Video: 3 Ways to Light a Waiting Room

Hey, what's up? My name is Matt Workman, and in this video, I'm going to be exploring 3 different ways of lighting a set like you would for a movie,
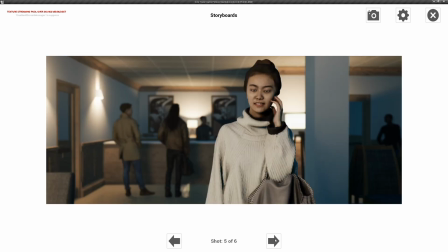0:08 a television, a commercial, and we're going to be doing that inside of Cine Tracer. Okay, so we just arrived on set, and this is where the camera's going to be.
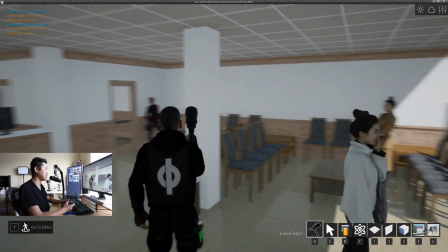0:16 This is our lead actor, and this is our set. It's pretty boring, which is good.
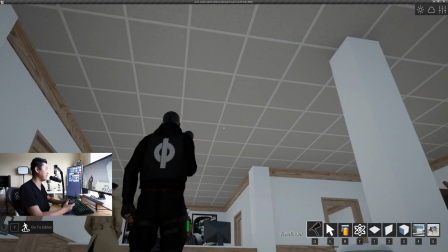0:22 That's what I was going for. We're going to make it cool with lighting. We have a shiny floor, we have a drop ceiling, and it looks kind of like a waiting room for a hospital.
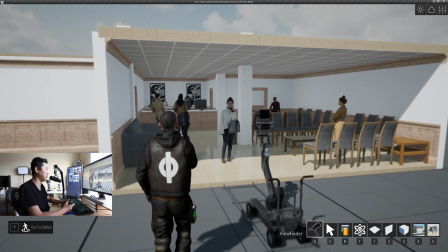0:31 I'm not sure where I made this set, but that's what we're going to light up.
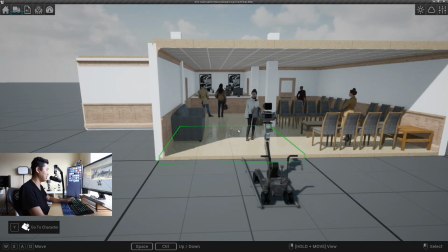0:35 So to start, let's do something with this ceiling light here.
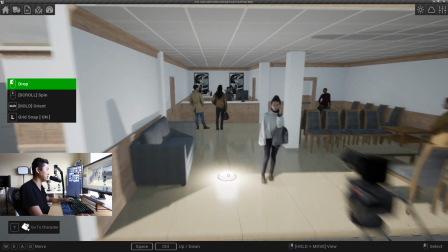0:41 Okay, this is something you might see in your house, and when you put it on the ceiling,
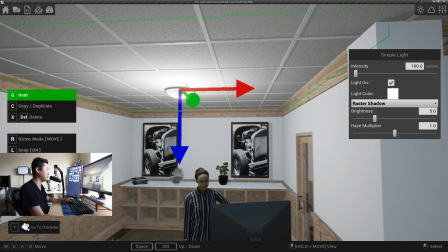0:46 in a drop ceiling set, you would typically take one of these squares up there, and that square would be like a whole light.
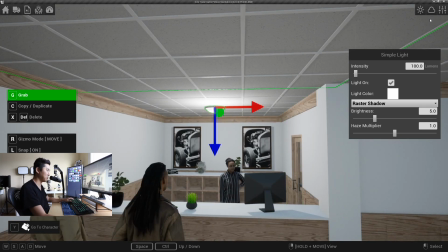0:53 This is very similar effect to that. So we have our first light placed, and I'm going to make it dark so you can see what's going on, right?
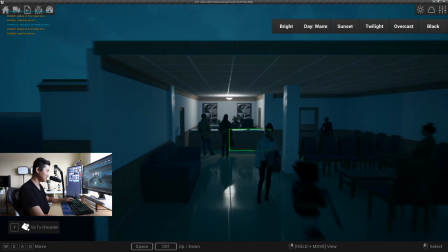1:00 So really dark. We have our first light placed back here.
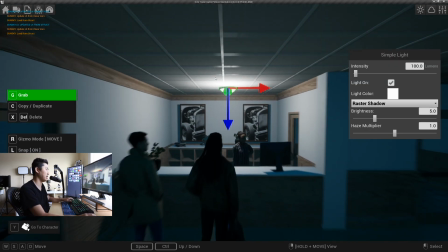1:04 This could also just be like a drop ceiling light that you turned on. So we're going to keep doing drop ceiling lighting more or less.
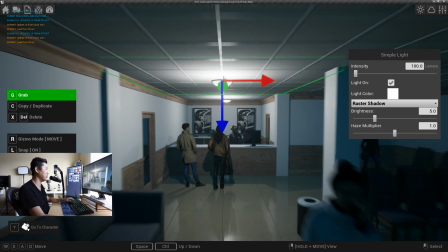1:10 I'm going to put one here,
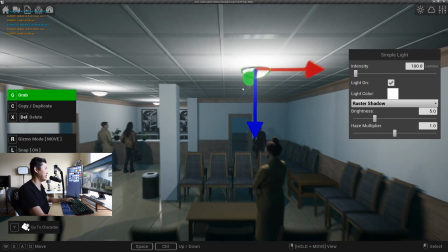1:12 one there, one in this part of the waiting room, and one in this part of the waiting room, okay?
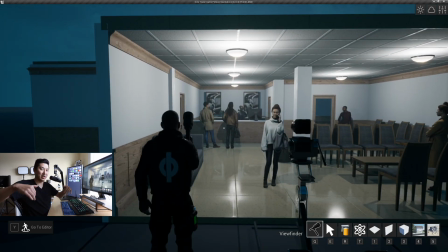1:20 So we've basically done overhead lighting, like literally drop ceiling lighting,
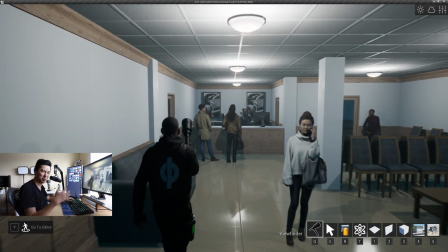1:26 kind of also like space lights, sort of. These are a little bit spottier than space lights.
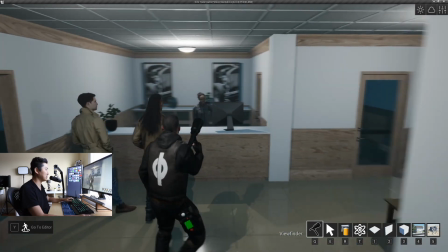1:32 And what we're going to do to visualize this just a little bit better is change a couple things.
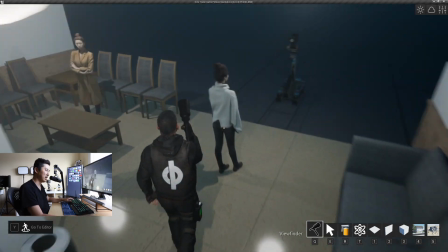1:38 One, you'll see that the shadows kind of weird, right? There's kind of weird shadows happening.
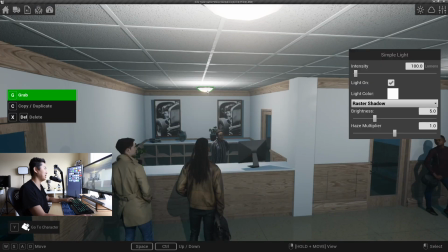1:43 That doesn't happen in real life, not normally. So the first thing we're going to do is switch all of these to ray traced shadows,
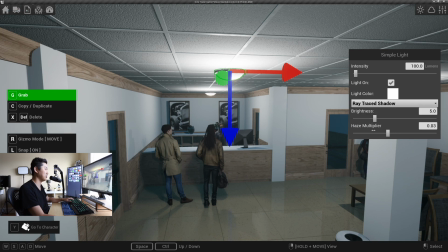1:52 and you might see some of the differences as we go.
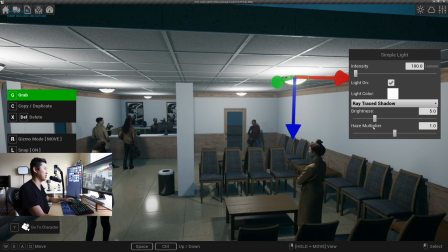1:54 I'm also turning off haze because I just don't need it, and we're going to ray trace this one, and we're going to ray trace that one.
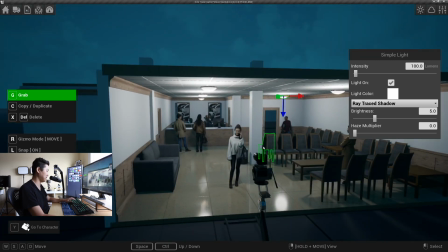2:03 Ooh, RTX in the house.
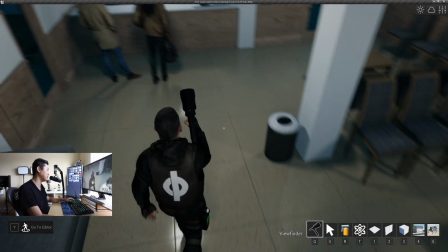2:06 So now it's a little bit subtle, but if you look at the shadows on the ground, much softer, and they're actually physically accurate based on the size of that light up there.
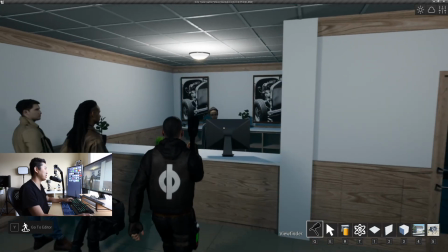2:14 That was the idea. So softer shadows, that helps quite a bit.
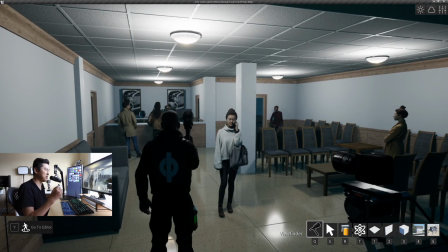2:20 And the next thing, however, is that it doesn't quite feel right? And that's because there's no bounced lighting.
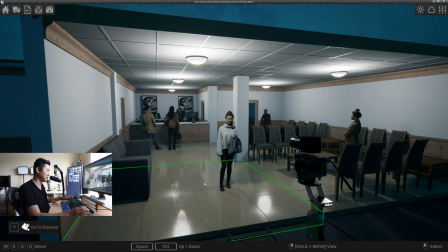2:26 In the real world, this light would hit the ground, and then it would bounce up, and this would hit the ceiling above it, that would bounce down, it'd hit the light bounces everywhere, and overall this is too dark because of that. But we can actually fix that without using any ray tracing features here.
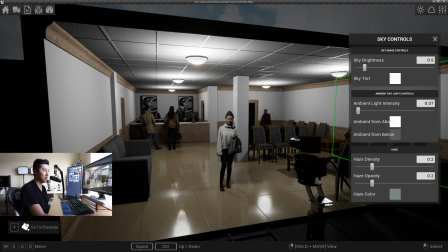2:42 Okay, so what we're basically doing is going from this black, no fill look to slowly adding some bounce light into the scene.
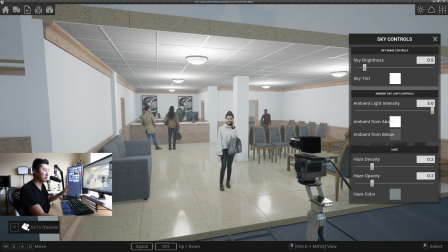2:50 It might be subtle here, but this is done by eye, right? You can go way overboard with it, or we can do it so that it feels more realistic.
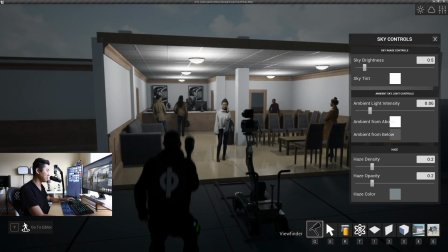2:59 I would say somewhere around here, like that. And I actually have to turn this off.
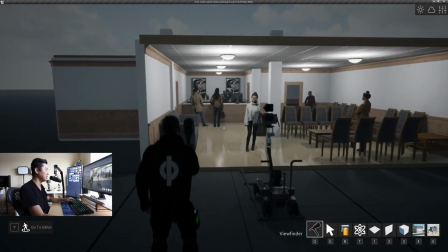3:05 I might turn it up just a little bit just to really show it. So this is the scene with global illumination on, like this.
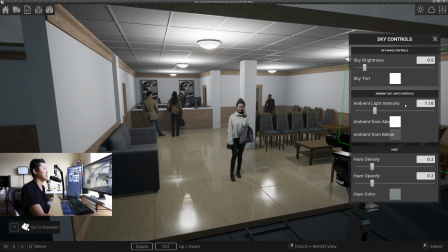3:13 And the last touch I'm going to do is actually changing the amount of bounce from below.
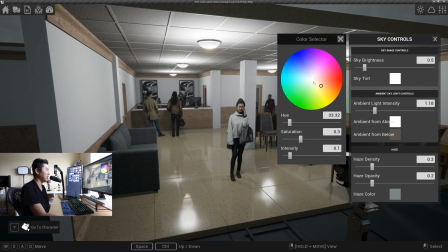3:19 Because this floor is a little bit warm, I'm going to warm this up just a bit, and I'm going to bring this up.
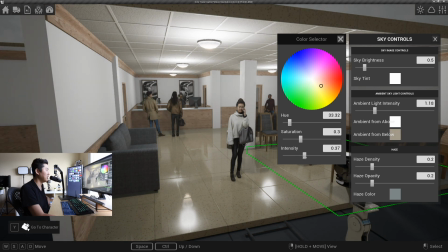3:25 You can see you can go way too far with it, or you can just add a little bit of warmer fill light from below.
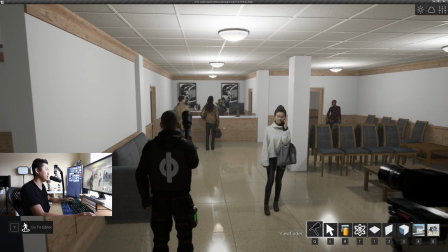3:33 In the real world, you would just get this lighting for free. In Cine Tracer, this is how you would visualize it, right?
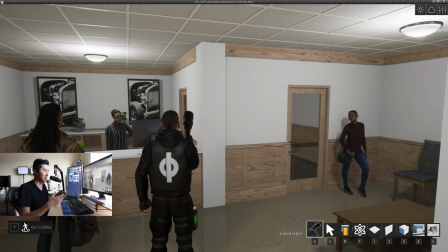3:38 So it's a much brighter scene, completely lit, and I believe kind of believably lit by these overhead lights.
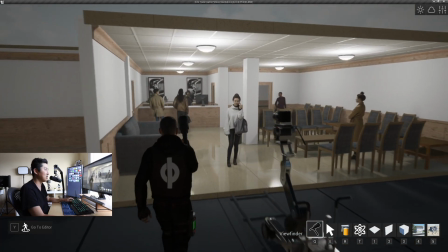3:45 They could be overhead drop ceiling lights, anything from overhead. This is a very safe way to approach things.
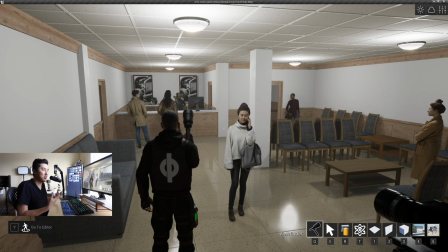3:51 If you want just like an overall bright, happy interior scene, this can do okay, right?
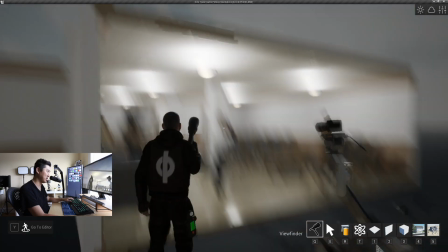3:57 You always want to come in and light the talent separately, if possible, like turn that one off. But we're kind of talking about lighting the environment mostly today.
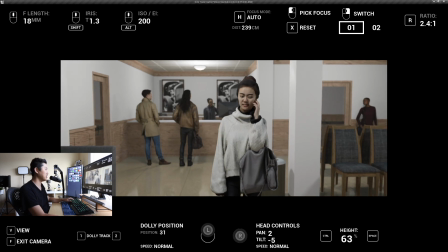4:06 So this is that shot right now.